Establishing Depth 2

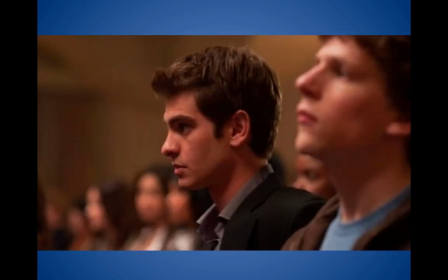[4:10]
We just need to feel that figure to give us a sense of depth. And in the Social Network here, this is a great shot. It's showing how using wide angle lens to get a little depth to frame the shot, we just, blur them out a little bit in the front, but to do it wrong, we blur too much, as you see in this shot.
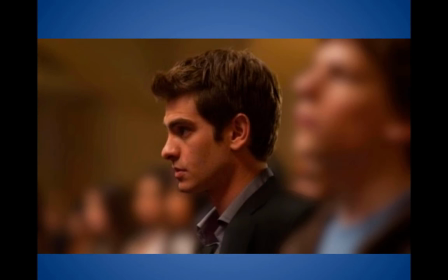[4:28]
We've got him focused in the center of the screen, but if we blur it too much, it disturbs us. The blur upsets us. So we want to be able to do it so we can generally recognize the features, although not totally defined.
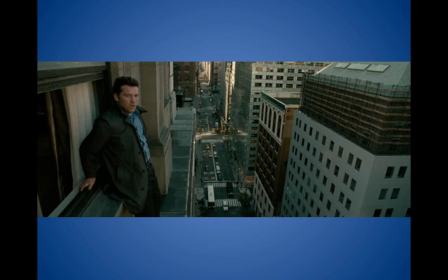[4:43]
And here's a shot from well, this is a shot of the side of a building, obviously, but this shot here is a good example of any kind of depth you want to look at here.
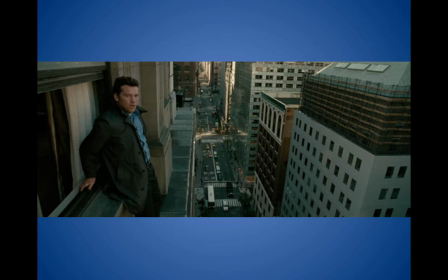[4:58]
This is basically Sam Worthington, I think. He's rented a hotel room and he's written a suicide note and he goes out in the window and he's like a little anxious there. We don't know what's going to happen, but we certainly are on the edge of our seat.
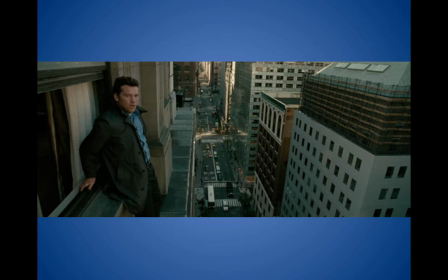[5:15]
One thing we can see, the building of the cars on the depth of the frame are total z-axis moment there, and it just shows you that if to use, this is how you use it in any action thriller.
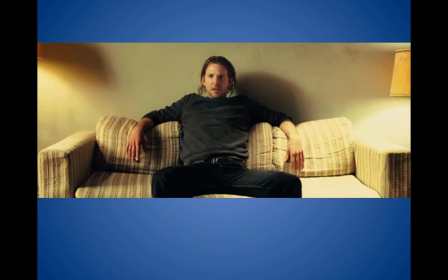[5:28]
But on the other hand, if we go to a flat frame here and look at the Limitless, this is a flat frame with Bradley Cooper.
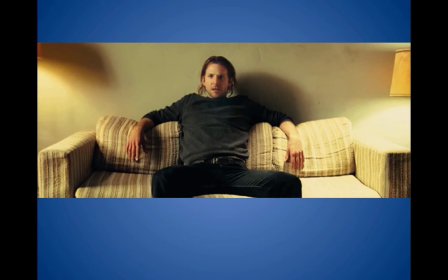[5:42]
He's cleaning out his house and he's redecorating. He's sitting on his couches and he's thinking about his total condition here. But we can understand at this point in the story, he's feeling totally
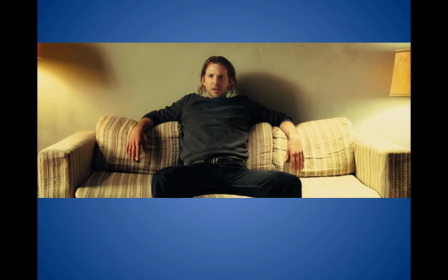[5:57]
depleted and trapped and nowhere to go. And it's a good example. You can just see by the lighting. The z-axis is just slammed against the wall. It's a very flat frame.
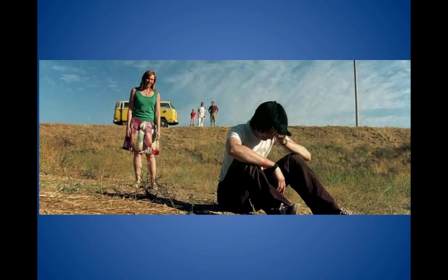[6:07]
But if we go to sunshine, a little bit of sunshine here, this is a great example of how the filmmakers use a technique to show the distance between characters in the frame by having Dwayne find out he's colorblind. He can't go to the Air Force, so he gets mad. He goes out of the car and he bitches and screams and runs down the hill.
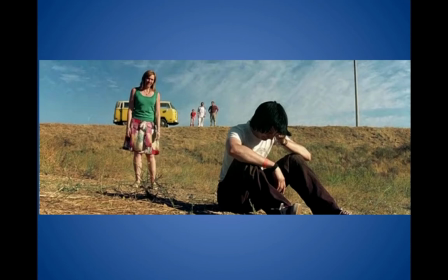[6:26]
And his mother, Toni Collette, tries to make him feel better, but she's unable to do so. But you add depth to the composition because the relative size depth cue is very prominent here. The family way back up the hill, and she's looking over him, and the way it's spaced out in the rule of thirds and everything.
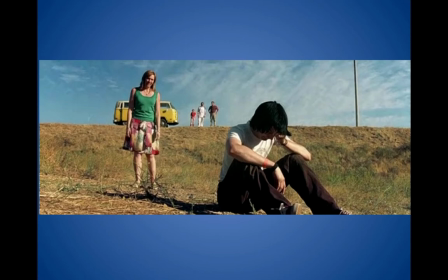[6:45]
He's prominent in the foreground. She's a little less prominent, and they're way less prominent, but it gives you a great sense of depth.
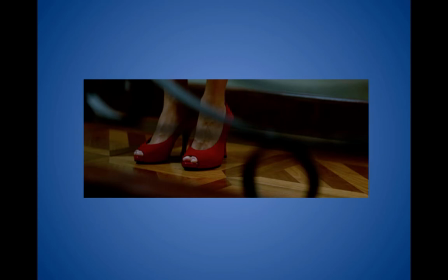[6:51]
And finally, another way of achieving depth is to have overlapping. If you have some object or if you have a shoulder in the shot, this overlapping conveys an immediate sense of depth here, as we see with this insert shot of the shoes.
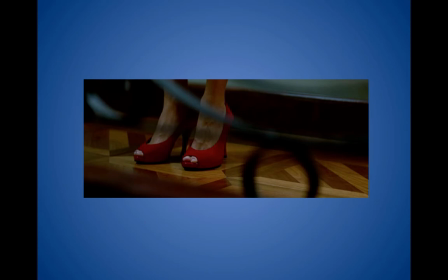[7:09]
We got the chair and its wrought iron overlap, giving us a sense of depth.
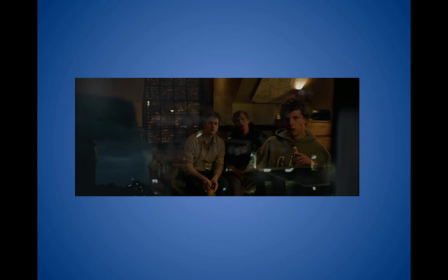[7:16]
And same here in the Social Network, we've got the table where bottles and everything overlap to give us a sense of depth.
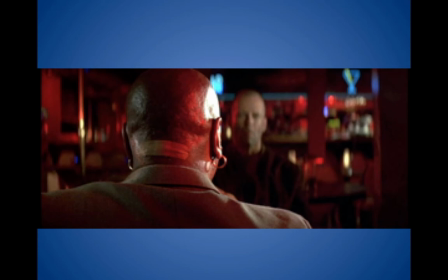[7:24]
And here's one of my favorites here. This is Marcel, the character Marcel in Tarantino's Pulp Fiction. And this shot here, this is a wide-angle shot. It's medium close-up, but we never see Willis, who's in the background of the shot.
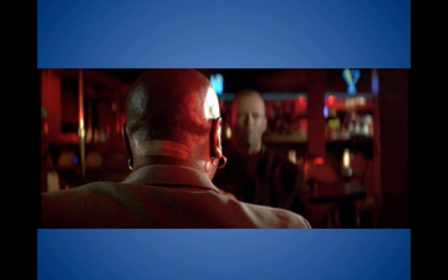[7:42]
We never see his face ever come into focus. Instead, what's in focus is the back of Marcel's head. We never see Marcel's face. All we see is this weird band-aid on his neck. But because it is in the third that dominates our attention, and because it is in focus in this wide shot,
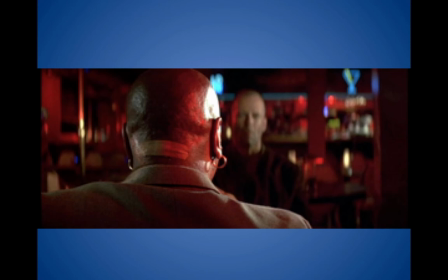[8:02]
we have depth, but we also have the foreground really troubling us. And it's a wonderful shot in the movie because you want to see his face, but you never do. So you're leaning into the shot. It's absolutely masterful shot.
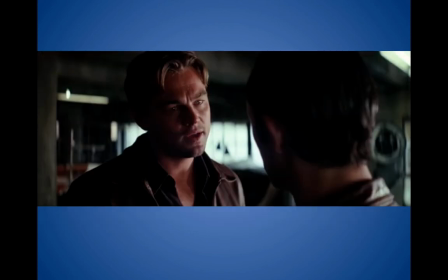[8:17]
And here I'm talking about over-the-shoulder shots. DiCaprio here talking. We cut over this man's shoulder to get to DiCaprio, and in a sense he's a little out of focus, but that shot gives a sense of depth.
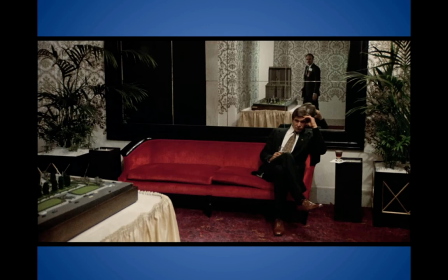[8:29]
It's because we're doing a single over the shoulder. And here if we want to play with the mirror and get a shot of depth, if we can't have it in the shot, we just put a mirror and add it in the shot.
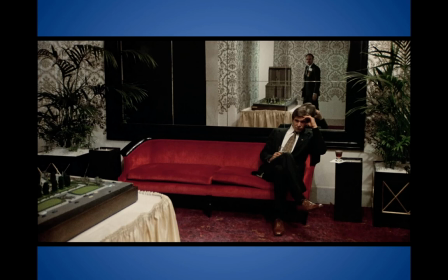[8:42]
But here we have, again, a wonderful rule of thirds and a kind of almost a medium-long shot giving us depth.
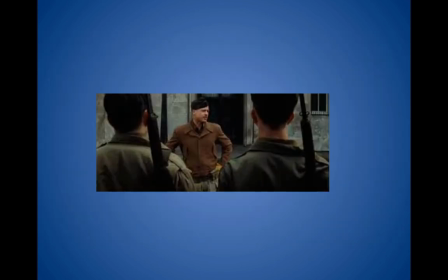[8:50]
Here, another medium shot of another Tarantino flick, and putting our people in the foreground, framing the gentleman in the center, we have a nice sense of depth.
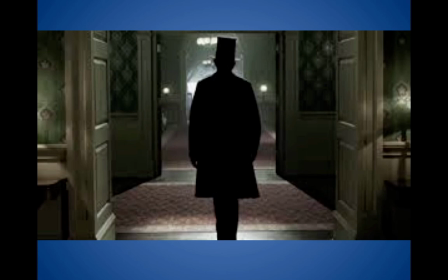[9:03]
But once again, I'm going back to Lincoln. Here, for that shot we want in our horror movie, that iconic depth shot. Again, think of the figure dominating the frame. Think of the lighting that's going to give us depth.
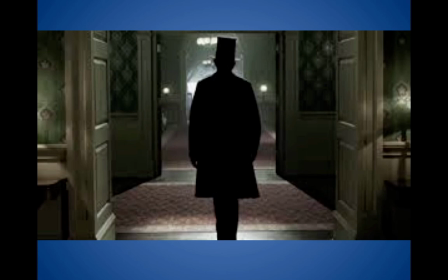[9:17]
And think of all those elements that will lend us a sense of drawing our eye beyond the focal point to the background point.